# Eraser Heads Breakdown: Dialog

Hello, and welcome to the first or second breakdown of the Breakdown Eraserheads development series. My name is Travis, and thank you so much for joining me on my journey. This episode of the breakdown, we're going to be going over Dialog, the clip called Dialog. If you haven't seen this video, if you don't know what I'm talking about, in the description you can click the link and then watch the video in question. There's two, because there is a first part exported before the introduction was added to it, and the second part is with the introduction and some sound effects added to it. I wanted to display why I did this, but for the example, I'm just going to be going over the one with the introduction, kind of compile everything together. So this clip that I designed was the first time that I actually added in the intro and the basically the intro. It's the first time I added the intro, like a laugh track and everything like that. I don't really remember, but the whole point was to have like a cohesive kind of structure to a show, and I wanted to experiment with that on this one. So let's just go over to my computer screen and let's go over what you see first.
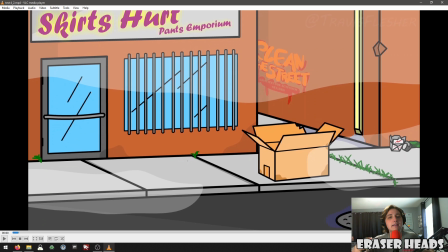1:19 So this is the first time you've ever seen anything like this ever. This is the exterior of where the show takes place. It takes place in a cardboard box on the side of a street in front of a store that has a constantly changing name,
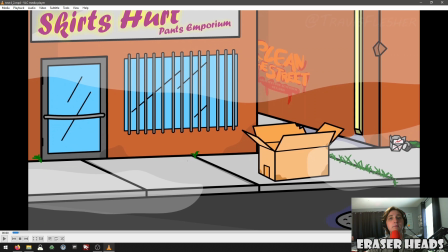1:35 which it's called Skirts Hurt Pants Emporium for this clip, but in the future you'll see that it changes to something a little bit more timely, specifically on the Twitter or the Secrets episode or the clip that I've made. It's Skirts Hurt Pants Emporium. It's a joke because, you know, skirts hurt.
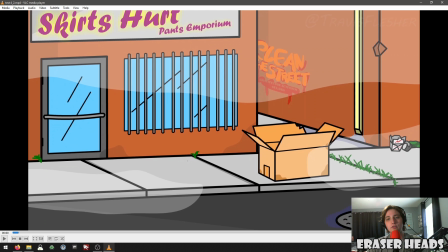1:53 It's a pun. And then you got it in the back, which is the clean the streets, graffiti for activism thing. This thing it's meant to be a really quick joke that you're not supposed to really, unless you pause the video, see and study.
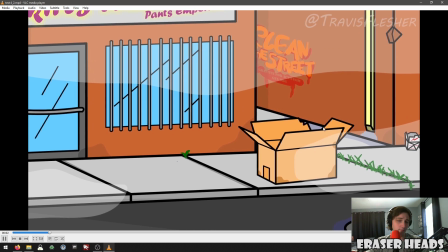2:05 Otherwise, it's supposed to introduce where the show is taking place.
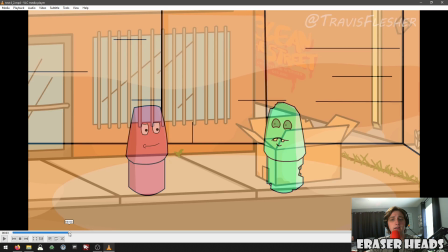2:10 So if you look here before the transition,
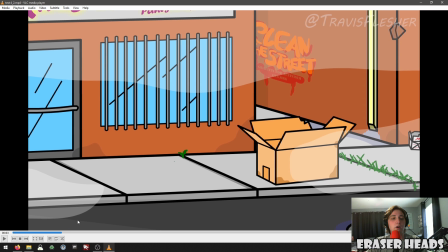2:12 it zooms in on the box. And some tips that I got from some of the people that watched this is that they had no idea where the show was taking place even after it cut in,
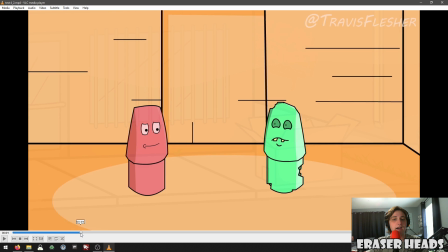2:21 because this looks like a wooden environment. So what they suggested that I zoom more into the box to kind of
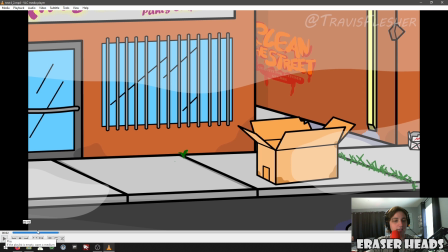2:28 emphasize that's where you're supposed to be looking and that's where it's taking place. So I took that advice.
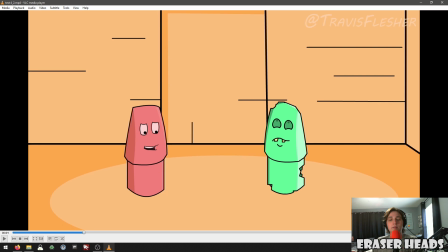2:33 So this is the first time I'd have. So on the previous episode, which was mouths, this one's called Dialogue. I wanted to further my understanding of how to interact with two people.
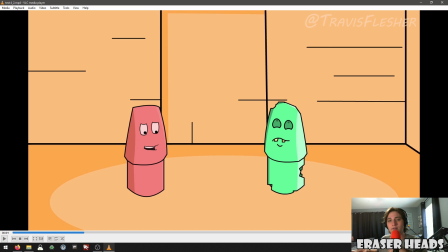2:48 Before, it was just a gray monster kind of babbling to himself, and then Redmond just reacting to it. Redmond does say words, he does interact, but I wanted to have two characters interact with each other, and to this point, I still have not drawn Yeldon, which is the second character of this series of whatever.
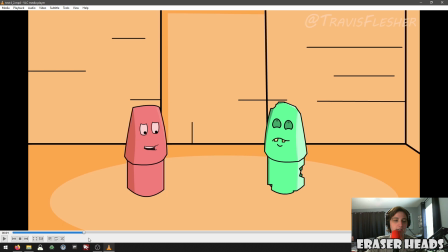3:04 So it's Redmond and Yeldon, but this one's called a green eraser, which is just what it is. So this is the first time I've experimented with camera angles. So in Adobe Animate, you can actually move a camera around. And here you can see that I've done a zoom in.
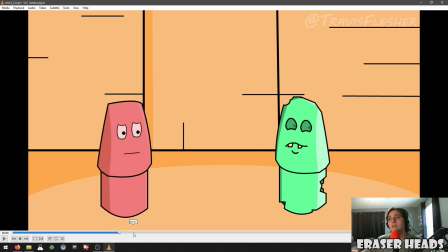3:21 So this is the first time I've done something like that to kind of introduce the scene. You know, it's very classic of a sitcom to want to do that.
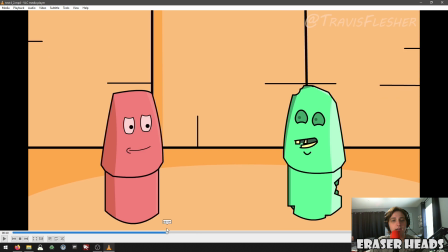3:28 So it does that. And then it cuts in a little bit further. In my opinion, there's a little too much headroom. Like, why am I only staring at the bottom half of the screen?
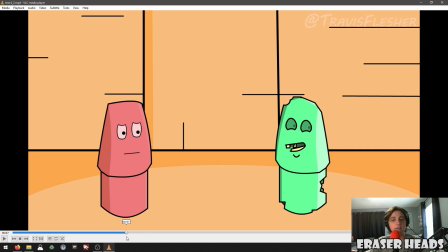3:36 But that's obviously an improvement. And another thing is that this character is moving. So the first time ever, I've added kind of dynamic nature to this.
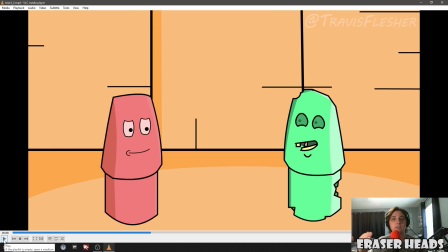3:45 So this character actually moves in with the camera. So I thought that was kind of interesting. I kind of keyframed him to the left. To this point, I was still experimenting to myself. How are they move? Are they going to jump around? That doesn't make any sense. So my easiest thing was to slide.
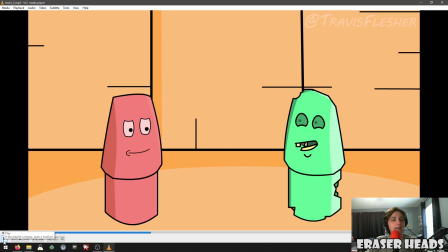3:59 It seems kind of robotic, but I'm recording this in the future from when I made this. So I'm actually future Travis.